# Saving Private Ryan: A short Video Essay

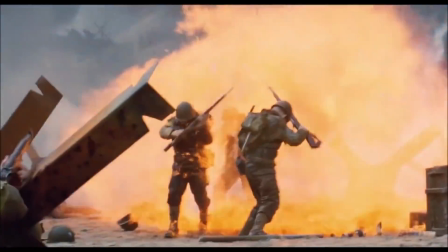And in a sense, what that offers is almost a juxtaposition,
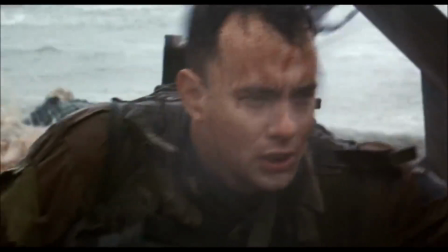because you've got this horrible, horrible scene unfolding before him,
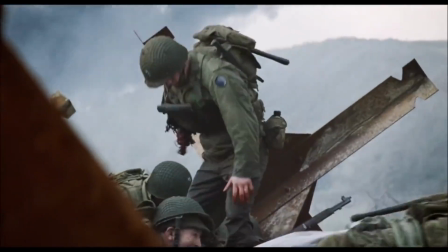and yet this lack of almost any sound.
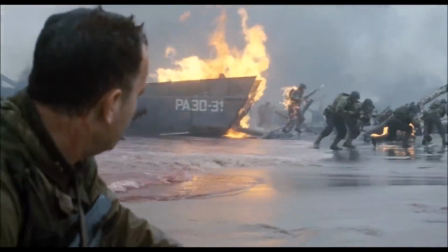It's a great, great tension builder, and it really highlights the horrors of war, actually.
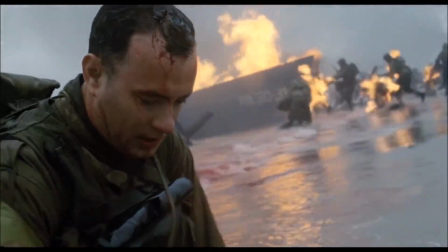So, I would say to you, sound designers, if you're just getting into it, go and watch this film.
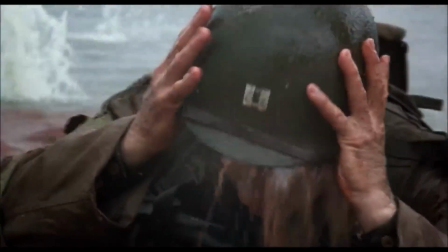Go and watch Saving Private Ryan. It is a masterpiece of sound design. It really has set the bar for the last 21 years. I know I'm dating the video there, but every film should aspire to be as good as this. Go and watch it. Thank you very much for watching. See you next time.